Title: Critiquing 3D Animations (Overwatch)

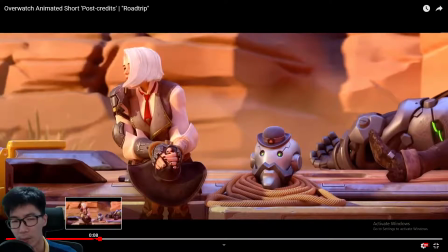[4:08]
Like the way her shoulders are animated is becoming a secondary motion, which shouldn't be the case as in real life, because we would expect the whole body to move. In fact, we would expect the shoulders to drop a little in response to the body shooting upward.
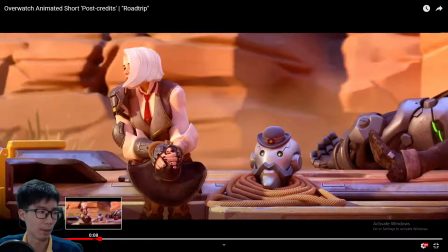[4:28]
Then the shoulder might raise up together, but not have so much of a overshoot follow through kind of action.
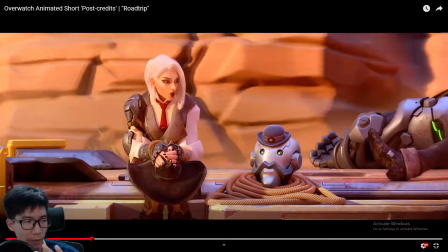[4:37]
So this kind of overshooting motion only exists pretty much in animations and cartoons and stuff like that.
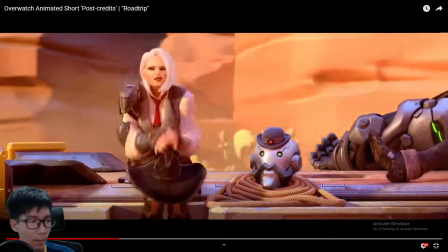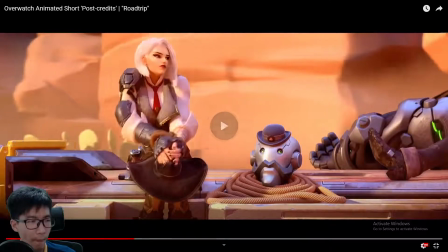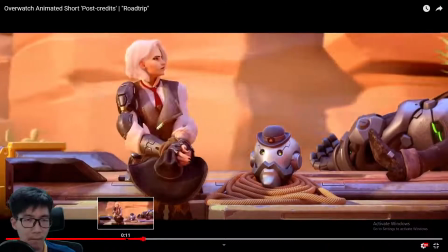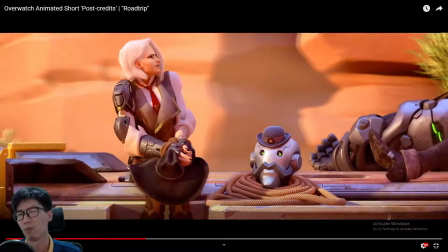[5:02]
Yeah, I like the hand movement. Like it is very, very true to real life. Like everybody just falls to pieces. So her hands are tied, so she has to do it together like that. So yeah, but even I just
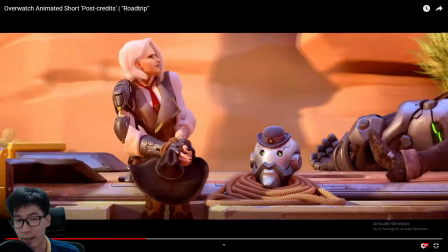[5:22]
trying to act out that line, I automatically did this already. Like everybody falls, like is kind of expressing disbelief, and it's just that her hands are tied, so she has to do it that way.
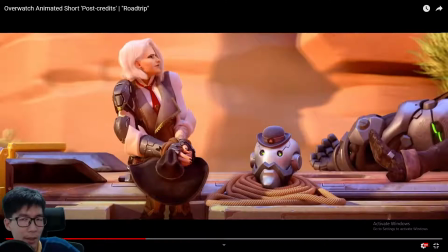[5:39]
I think is really nice touch, because otherwise, what other motion could she have done? Everybody falls. Maybe using exaggerated facial head movement is possible, but I think the use of hands here is good.
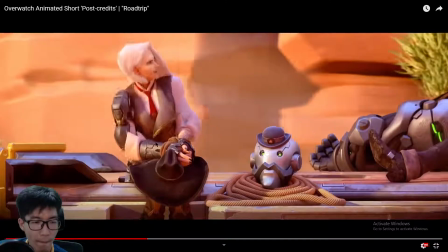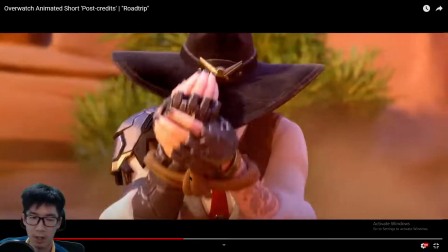[6:06]
Okay, for the hat here, I don't know why there's a black screen there, like one black frame.
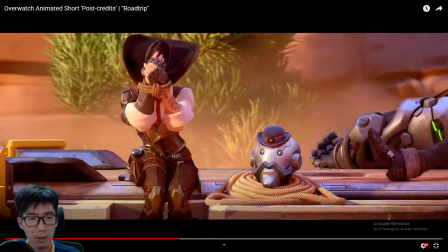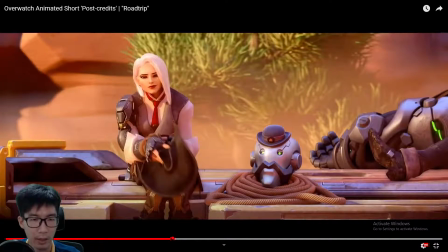[6:20]
So this hat here, I have some comments.
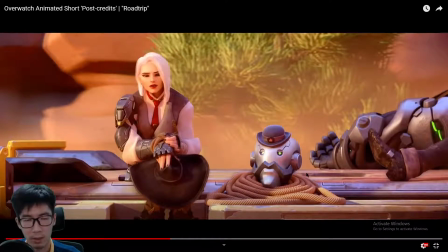[6:23]
Okay, notice that the lip or the lid, I think it's the lip of her hat, is relatively flat.
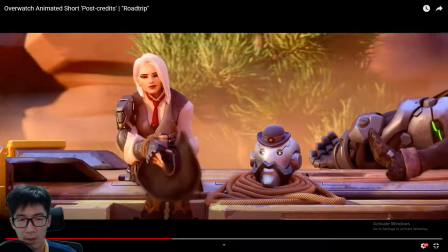[6:33]
When she picks it up, somehow you see the lid like fold in, roll in.
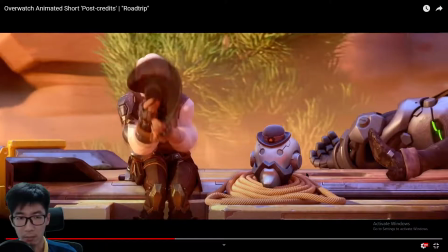[6:44]
You can argue it's gravity, okay, but that much.
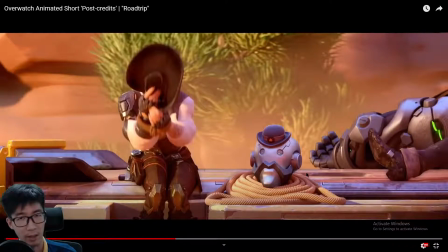[6:48]
I don't think hats like this are that soft, right?
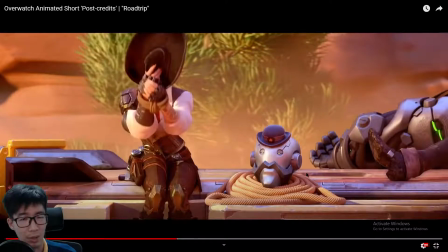[6:55]
So they shouldn't fold that much.
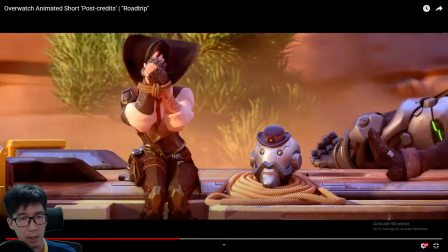[7:02]
And all of a sudden it just folds out flat again.
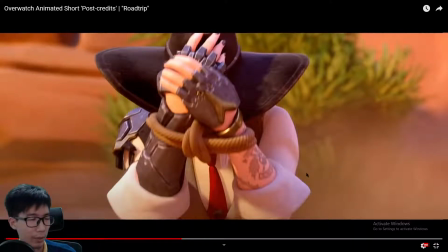[7:09]
I'm not too sure about the lip of the hat. It just looks a little bit weird for me. I haven't worn such large hats before, so I don't know. I could be wrong, but to me it just looks a little bit off.
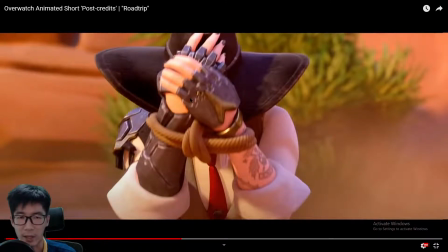[7:27]
I would have expected that a hat to retain its shape all the way through from her picking up and putting it on her head.
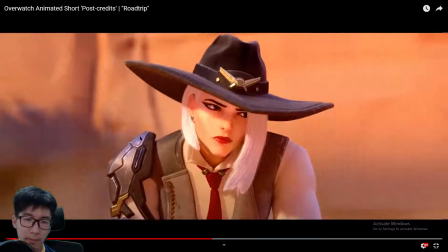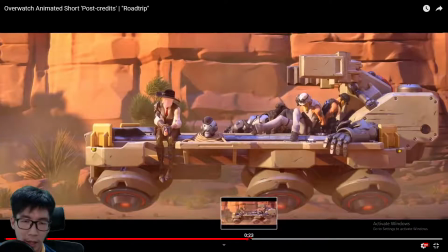[7:42]
Yep, so the
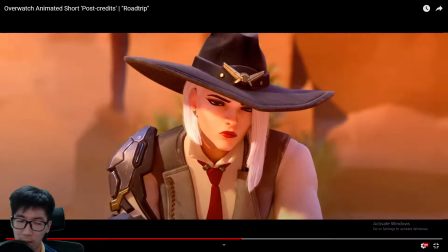[7:47]
eyebrow and the eye move a little. It's like, hey, what's that?
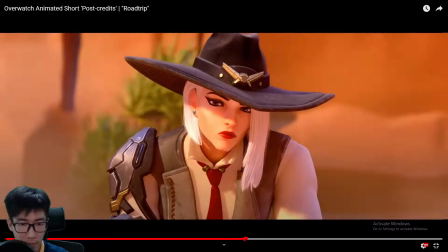[7:52]
And then she turns. Small action. Oops, a little bit too far ahead.
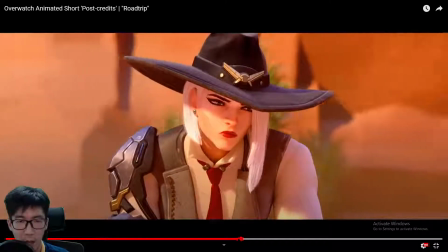[7:59]
Yep, just see the eye becoming bigger, like detecting something coming.
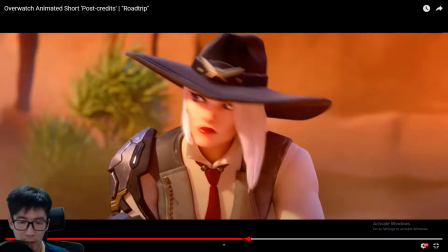[8:09]
And then there's like a half blink.
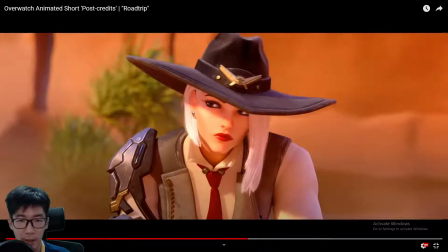[8:16]
And then the eye duct comes in.